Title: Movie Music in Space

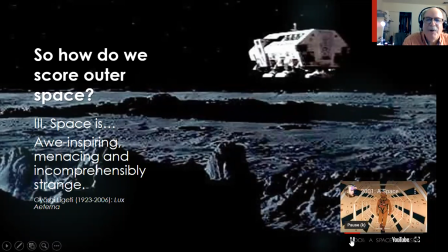1927s
Stop it there in the interest of time. the creepy crawliness of that piece derives from a signature Ligeti technique, which was using what are called microcanons. A canon is like a round,
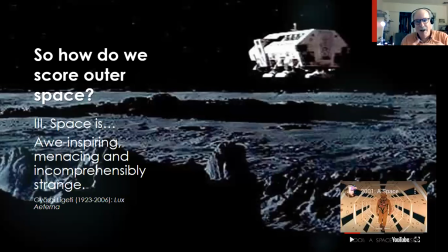1946s
voices that are in very close imitation, so that they keep sort of resolving in and out or going in and out of phase with each other and creating dissonances and consonances and so on. There's one canon like that going on in the altos and another one going on in the tenors an octave lower.
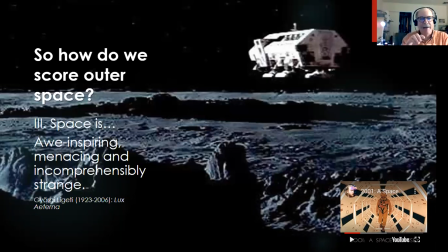1963s
And then when you put together with that is the fact that the canons are sort of fanning out. So you start out with one pitch, an F, and gradually build out into sort of a wedge shape, higher and higher and lower and lower.
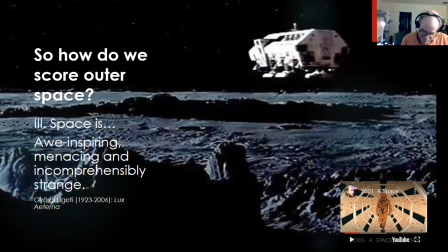1978s
It generates a sense of very weird development as the piece is sort of concretely expanding. I picked these particular scenes for a reason,
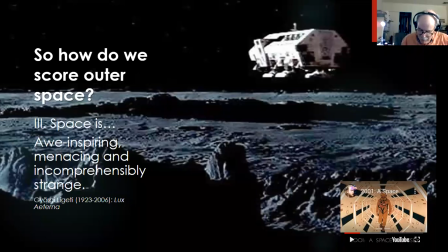1991s
and that is that all three of them depict very neutral and static scenes of space travel with almost no emphasis on the people involved. So the music in all three of the scenes is really about space. It's world-creating music, in other words. And note how differently space is portrayed.
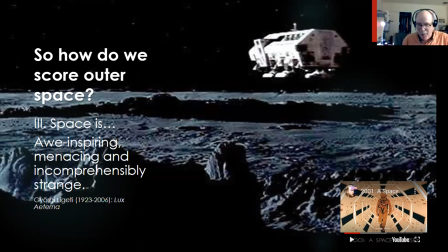2008s
It's cozy and controlled, it's unbearably lonely, or there's this lurking strangeness and menace to it. And now, you know, in your heads, do a little thought experiment. Imagine switching the music for those scenes. Imagine if watching this traveling across the moon, you were listening to the Blue Danube
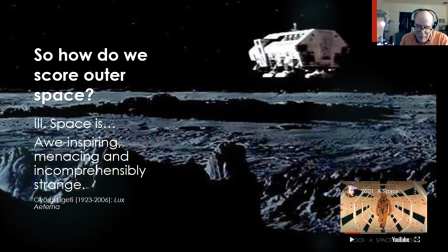2027s
or the Adagio from Guyana or something, or imagine the Discovery gliding along to the Blue Danube. You get a sense of how music creates a world. So one of the things about 2001 is that, of course, the music as we know it
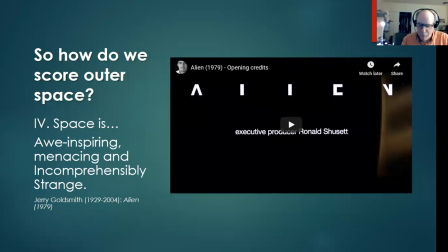2046s
all came from pre-existing classical pieces, even though Lux Aeterna was written about 2 years before the movie was made. And Ligeti was not overwhelmingly thrilled to have it used without his permission until he started making lots of money from it. And then I think he was happy.
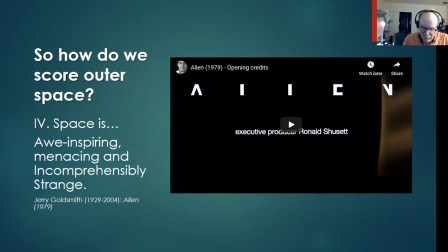2068s
Most films have scores written specially for them, and the composers have to capture the director's vision in music. Their role in shaping the audience's experience is similar to the cameraman's or the production designer, like I said earlier. And because they know what familiar buttons they have to press, it's their job, their duty really,
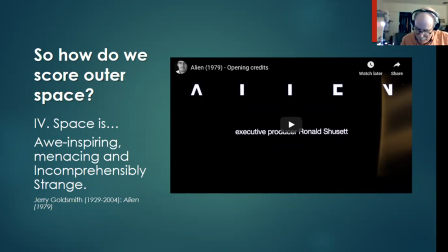2087s
to sound like what the audience already knows so they can exploit the cultural conditioning that does exist in previous existing works. So great film composers necessarily are chameleons. John Williams derived the main title from Star Wars, this one,
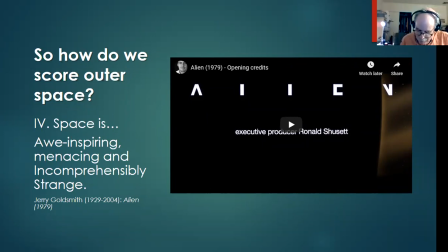2104s
from a 1940s Ronald Reagan movie called King's Row, scored by the Hollywood composer Eric Korngold. And he did that because he knew that George Lucas, in creating Star Wars, was paying homage to the movie serials of the 1940s. And Jerry Goldsmith, when he scored Alien,
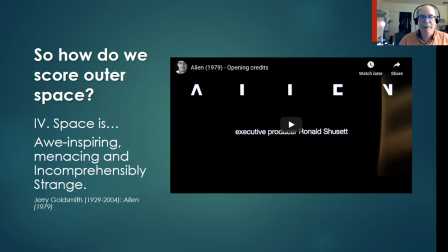2124s
dipped liberally into Ligeti's coloristic palette and threw in a reference, by the way, also to the planets. If you listen carefully, you'll hear a reference to Saturn from the planets in the beginning of Alien, because he wanted to create this idea of, again, of strangeness and menace.
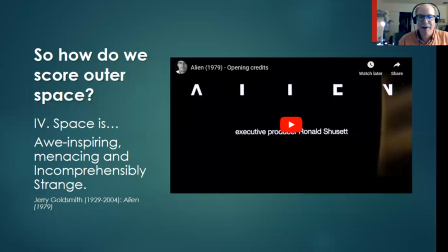2144s
One of the effects you'll hear, and you don't hear it, you didn't hear it in the little excerpt of Lux Aeterna we played, but it is in Ligeti a lot, is what happens when the string instruments are hitting their strings, not with the hair on their bow, but with the wood part of the bow, and they're hitting it on the other side of the tailpiece.
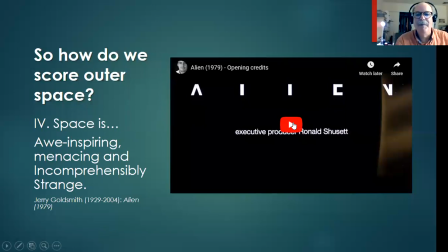2162s
So you get this very strange percussive sound. You'll hear that at the very beginning. Here's a little bit of the credits to Alien.